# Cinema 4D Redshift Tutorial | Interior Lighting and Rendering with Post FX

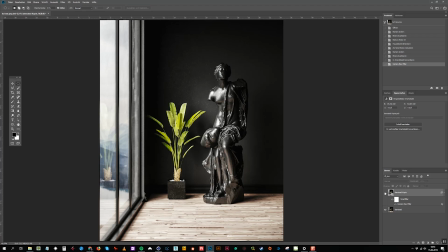[25:43]
The image is already much more interesting to look at. Of course, post-processing is always a matter of taste.
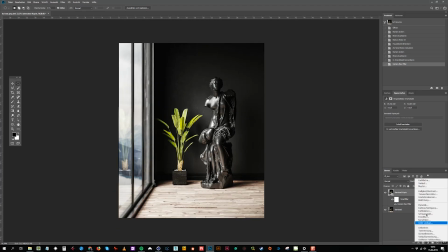[25:49]
Some people might want to keep it more subtle, but definitely not me. I am always looking for the maximum impact.
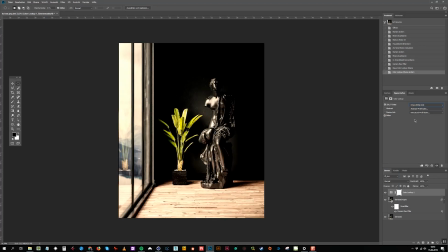[25:56]
Photoshop has some built-in LUTs that can look pretty cool. I'm often experimenting with them, mixing them to find out what they can contribute to my image.
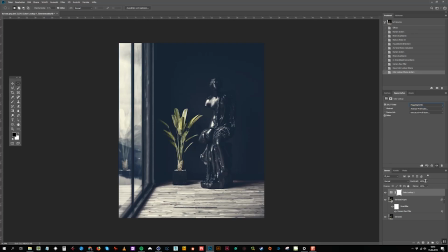[26:07]
At 100% opacity, they are too aggressive. So let's bring down the opacity quite a bit.
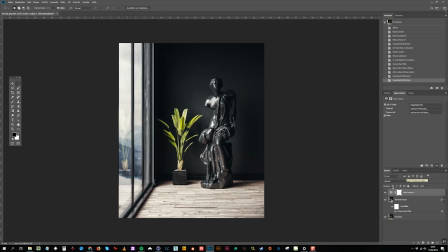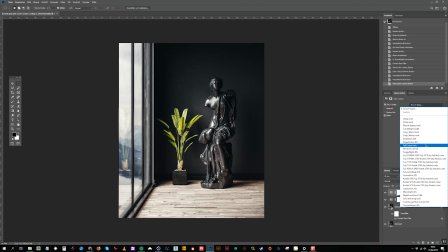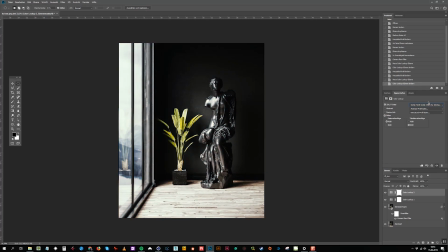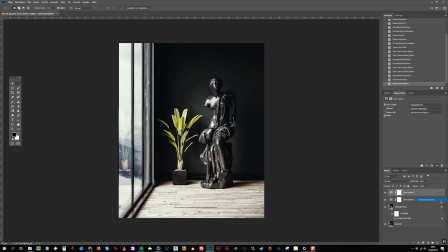[26:49]
Add a curve to give even more contrast, and to clamp the dynamic range of the image. This gives a more photographic look to the image. The more you clamp, the more vintage it will look.
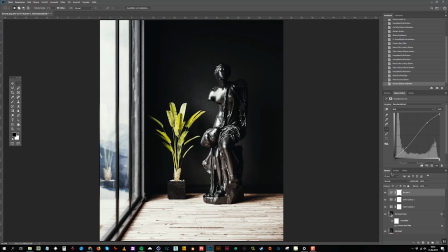Now let's play with the color balance to give a more unique vibe to our image.
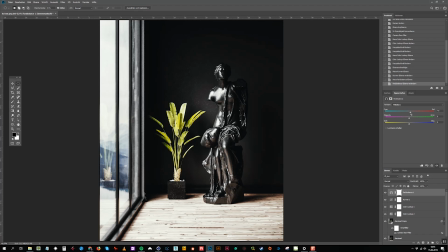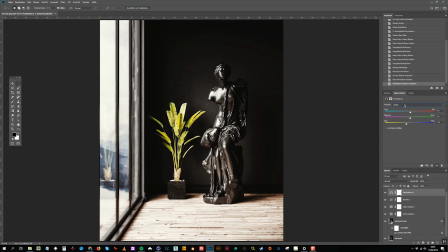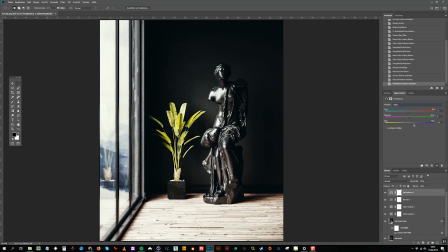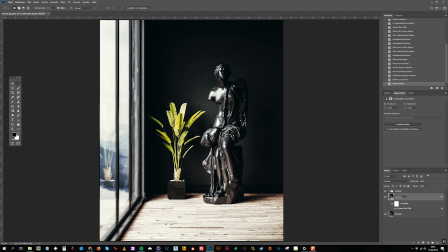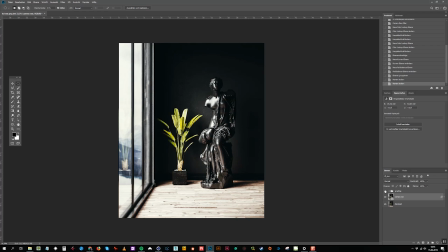[28:10]
Next step is sharpening. Redshift is rendering very sharp images, but I always push it a bit further to make every detail pop out.
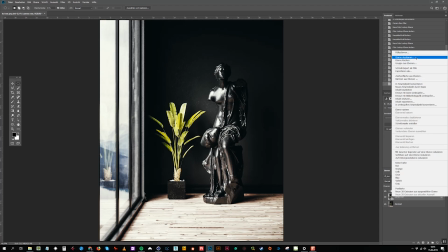[28:18]
I'm doing this with the high-pass filter and different overlay modes as soft light and overlay.
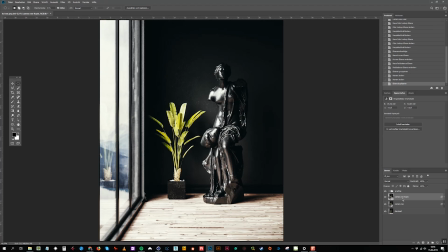[28:23]
For the first layer I use only 40% opacity, and bigger radius in the high-pass filter. For the second layer, which has 100% opacity, I use a smaller radius of 1 or 2, depending on the image resolution.
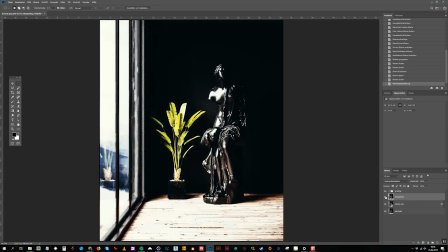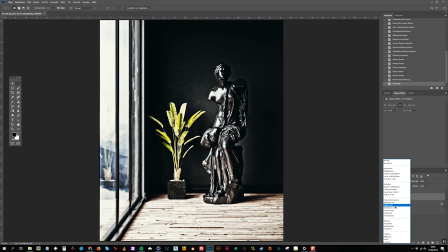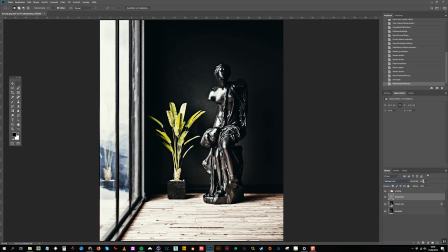Soft light blending mode with 40% opacity for the first layer.
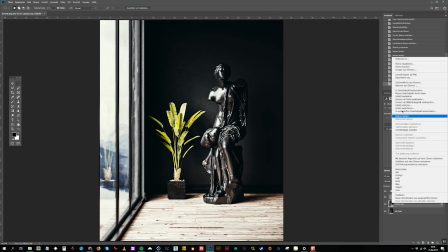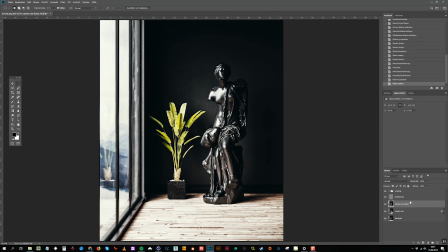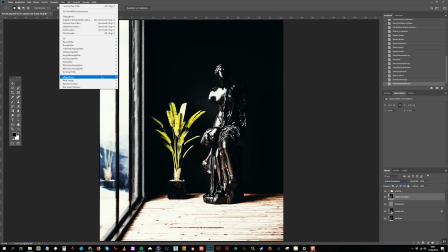[29:28]
And overlay blending mode with 100% opacity for the second layer.